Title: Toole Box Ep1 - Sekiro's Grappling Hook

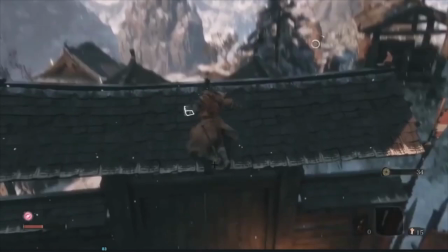Somersault? That way, and then lands on the actual grappling point.
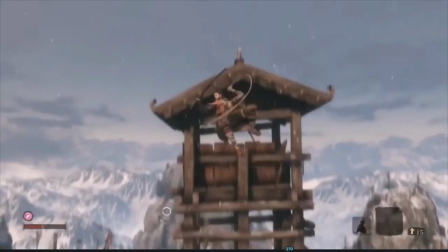And then in the second or the third one in the video, when he pulls himself up, he does this really cool looking at the thing.
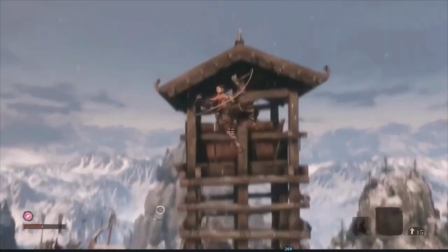He's not even looking where he's landing, but his body's spinning around.
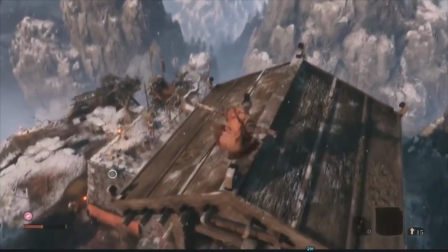As he comes to a land. Yeah, that's really damn cool.
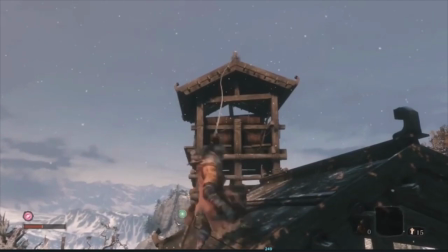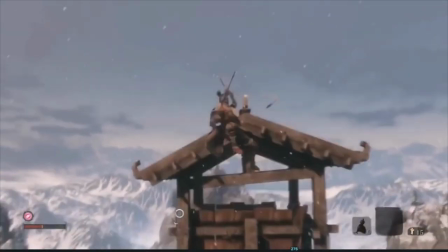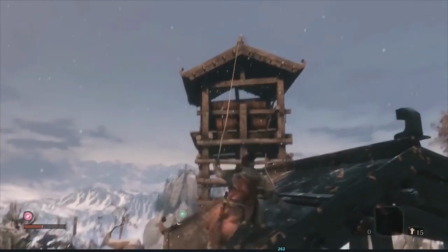So let's take another look a little bit closer this time at the sort of poses that he hits throughout this animation.
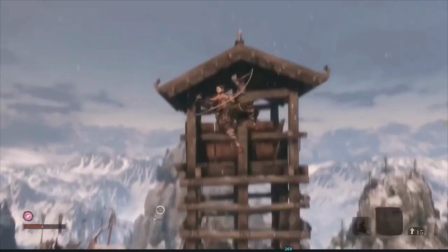We've looked a little bit at like the S shapes that this rope has been making,
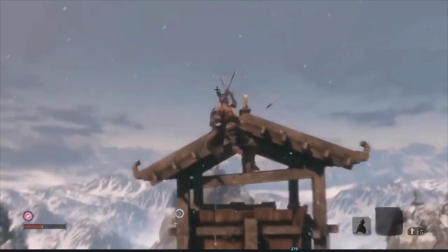and even like, I don't know what you would call these curves, but they're wonderful.
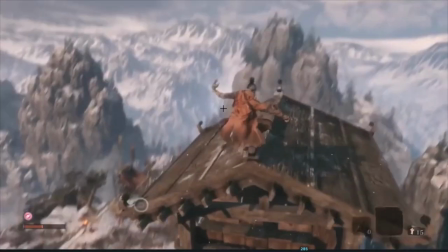Sort of lose it a little bit through here because of the lighting.
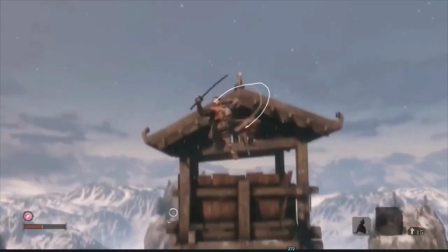But yeah, let's take a little bit of a closer look. I'll just change colors here as well at the poses.
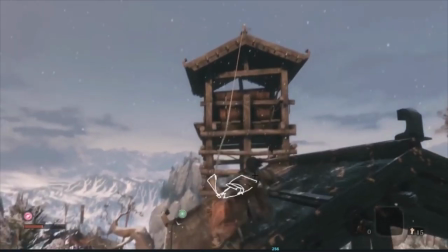So yeah, as I said before, we have this one where he's like leaning all the way back. He's like doing the limbo almost right back here, which is such a cool idea.
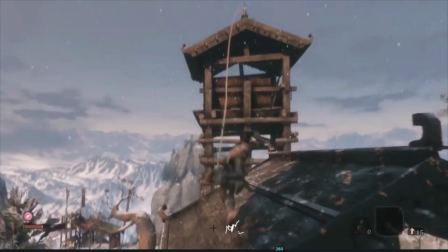And he uses that sort of talky limbo motion to rip on the grappling hook.
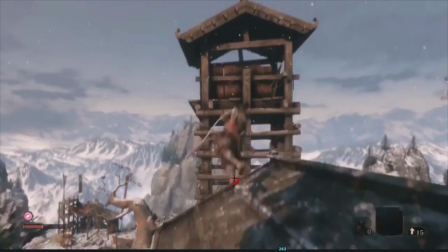and that pulls him forwards.
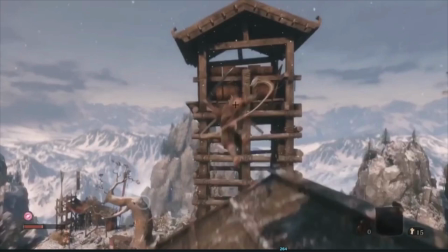And it's almost as if the motion of the grappling hook detaching allows him to turn his torso around right here.
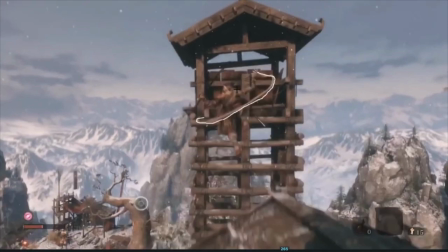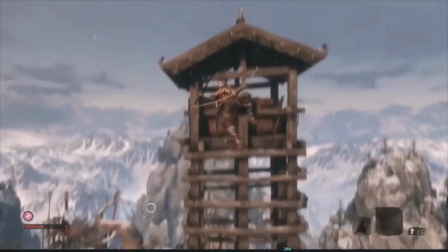And he holds this pose for quite some time.
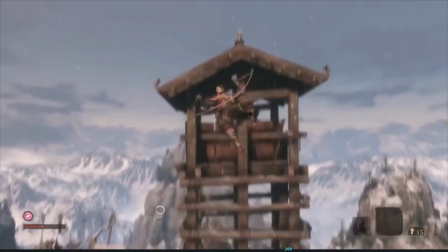Which is like really just showing off his design.
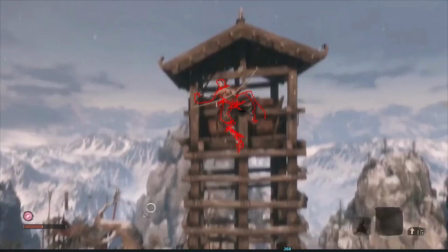Which is cool because in these games, like I feel like you spend a lot of time facing the back of the character as you're like following them around the environment. And it's great that even in this motion, which you would expect to see more of the back of the character,
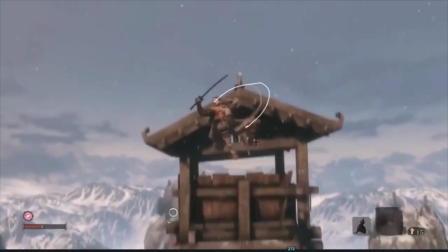you spend so much time, so many frames looking at the front of the character.
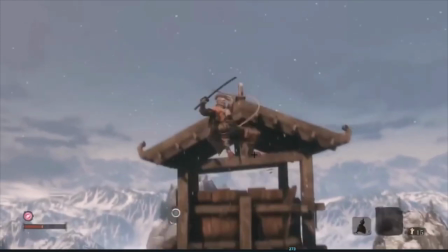So he holds this pose for a really long time, sort of slowly drifting upwards, and at a certain point his head snaps around to look at where he's landing.
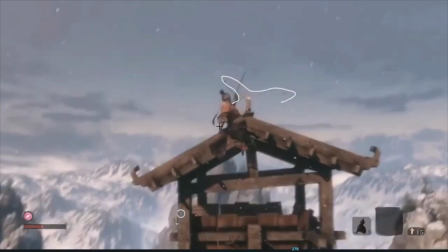And this is when he hits the next pose,
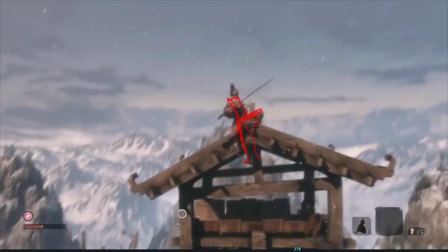which is this, the knee up, shoulders still twisted. There's so much appeal in all of this, like all of the twisting that's going on.
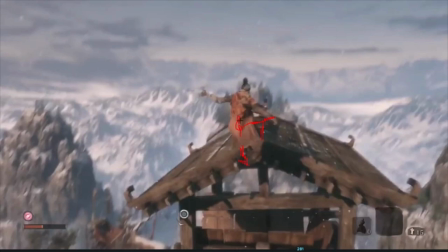Similar pose, the knee is still up, the foot is down, but the chest is no longer torqued and twisted, and the head is now looking down.
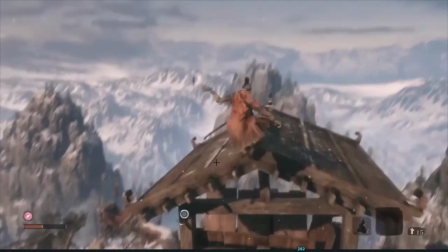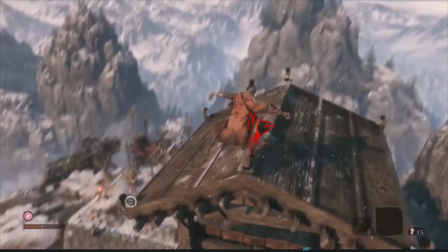And then we do a really nice, the knee is still up here actually, we do a really nice inversion of the elbows.
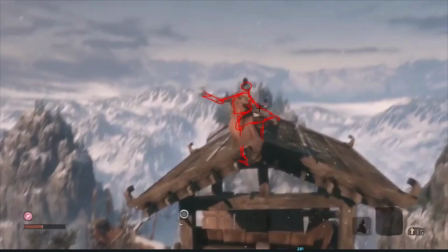So right here we have elbows like this, facing like a W. So the gravity or the force is coming from this way.
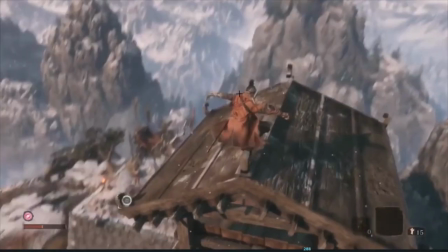And then as he's coming down, we get this inversion right here. His elbow's still a little bit this way, but not quite. It's kind of hard to see what's going on, but there we go.
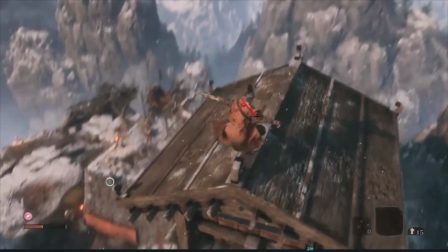This is when you see it the most. This and this.
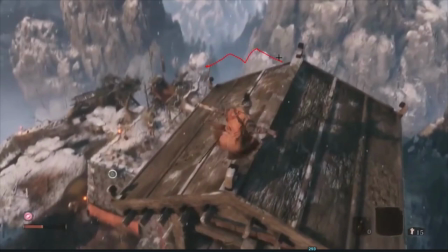If you could see it from the back, it would be, instead of a W, it would be an M, and these would be the elbows right here.
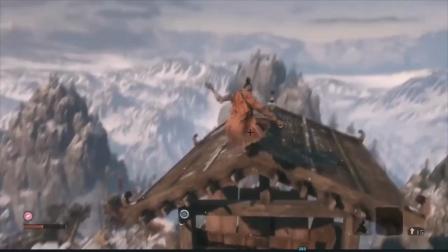And that gives you like the change of momentum as gravity is affecting him, right?
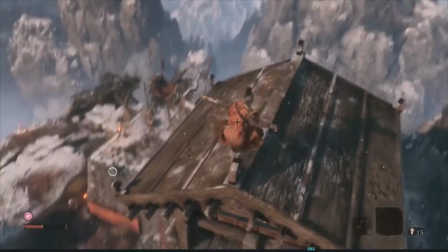So his arms are dragging back, and then as he comes down for the landing, the elbows lag behind.
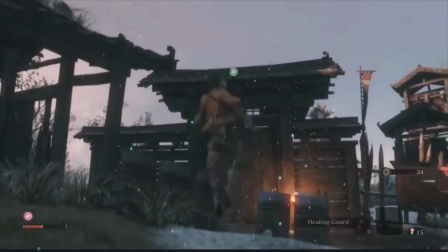And I think you can actually see that way earlier on in the clip when he does a little jump. Let's just test that.
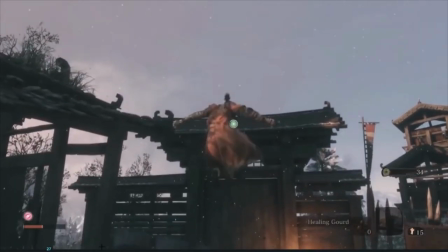Yeah. Knew I kept this in for a reason. Okay, so let's go.
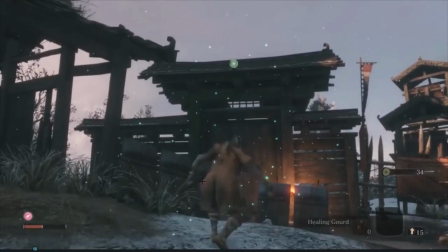This is a great jump animation, by the way. We could almost, man, how long has this video been going? Let's keep it going. So he does a little bit of a corny 3-point pose, which is great. His fist actually touches the ground, which I love to see.
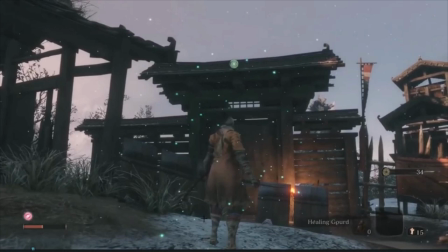And then in one frame, so how long does he spend getting into that pose? 1, 2, 3, 4, 5.
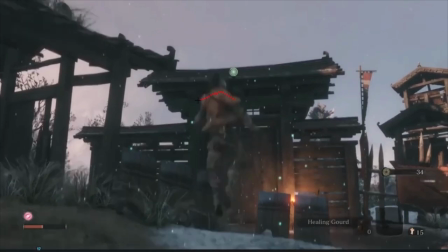5 frames, and then straight into this stretch. So this is the squash of the ball. And then this is the stretch.
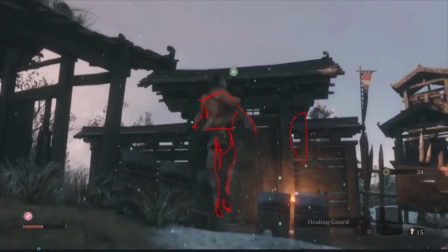Toes are pointed, but it's not a linear, like both the legs aren't completely stretched.
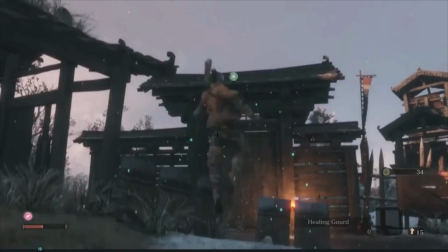This knee is up.
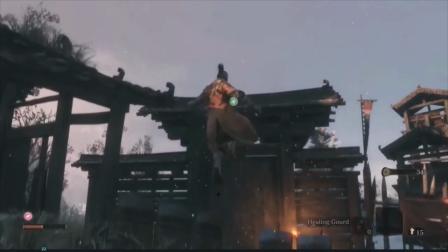Which actually is kind of interesting. It gives you like a view into the handedness of the character.
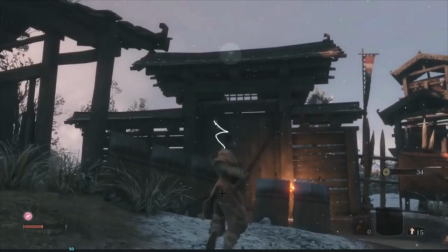Usually when the first thing that goes up is the right knee, you know that they're right-handed.
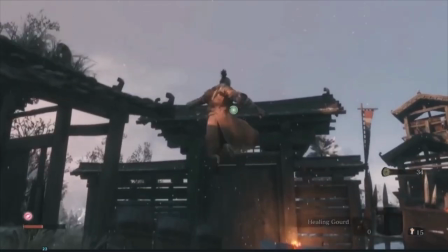Anyway, so yeah, he goes up and comes back down,
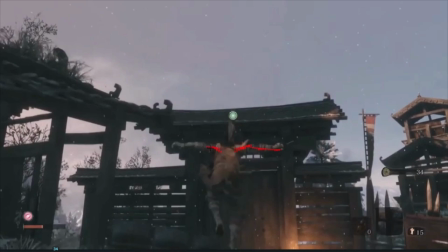and here again we can see what I was talking about before with the this is almost like a classic Spider-Man pose here. And we can see the
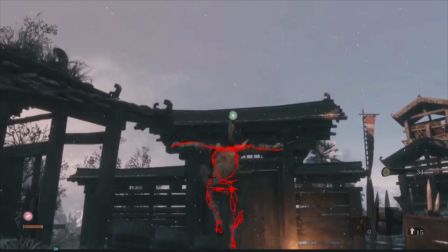right foot is coming down first as well to just further confirm the fact that he's right-handed, and also he's holding the sword in his right hand, so you know.
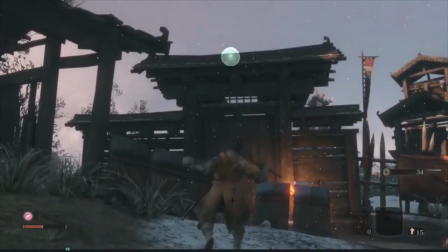And then we don't even really get to see the landing because it blends straight into the grappling hook animation. And he spends a lot of time with his shoulder blades close together like this and his chest puffed out.
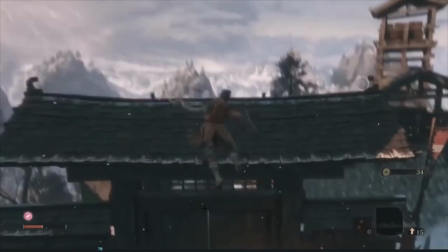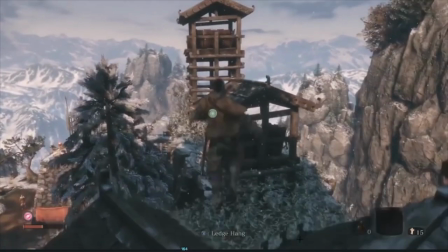So,
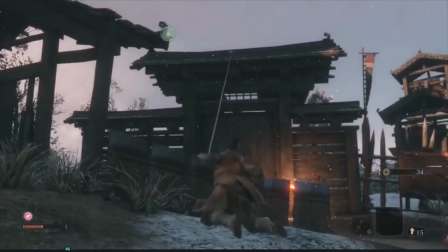what else can we say here? Probably not too much. I feel like we've started to get a better idea of what was used to create some of the appeal in these poses and the appeal in like how why this looks cool.
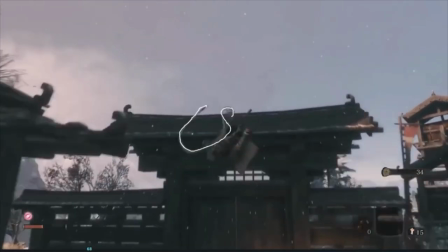It's to do with the holding of the poses during the rope, poses stuff.
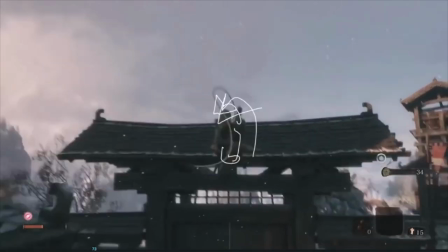Keeping the S curves alive.
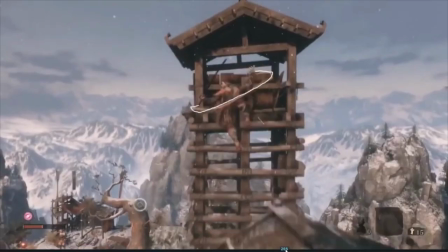And then the use of showing the front of the character and using momentum in the elbows to help sell the weight.
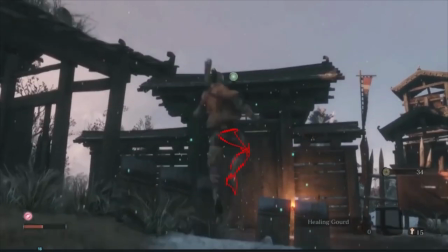That is also seen in the jump when we do this wonderful one frame transition between the squash pose
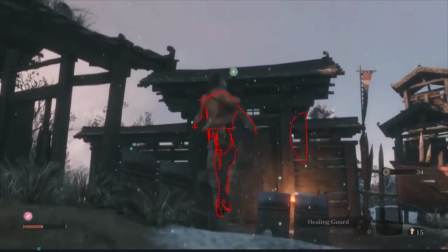with the sword hand touching the ground to the stretch pose over one frame when he's already left the ground.
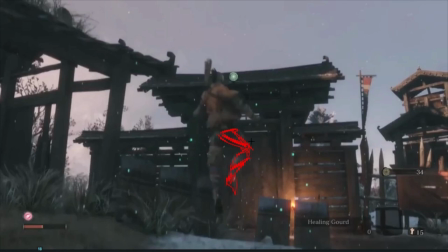And also avoiding twinning by raising one of the legs, usually the handedness leg, so right-handed leg,
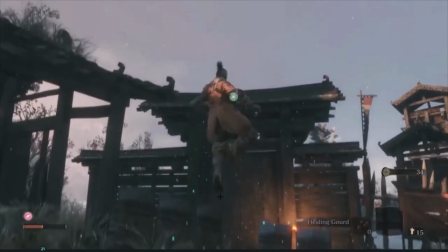to further lift the character up in the air, inverting that when he comes back down,
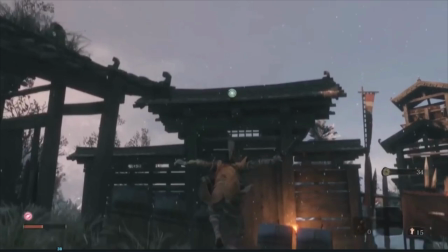lifting the left leg and touching down again. And just to confirm that, we'll probably see that happen more in these jumps.
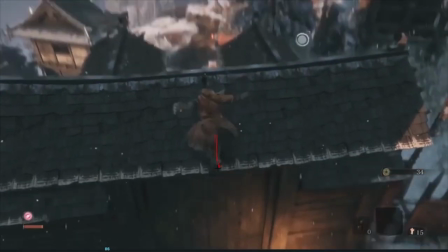So yeah, as he lands, the first leg touch the ground is the right leg and the left leg has the knee up.
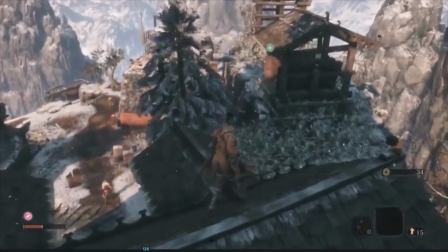See it again.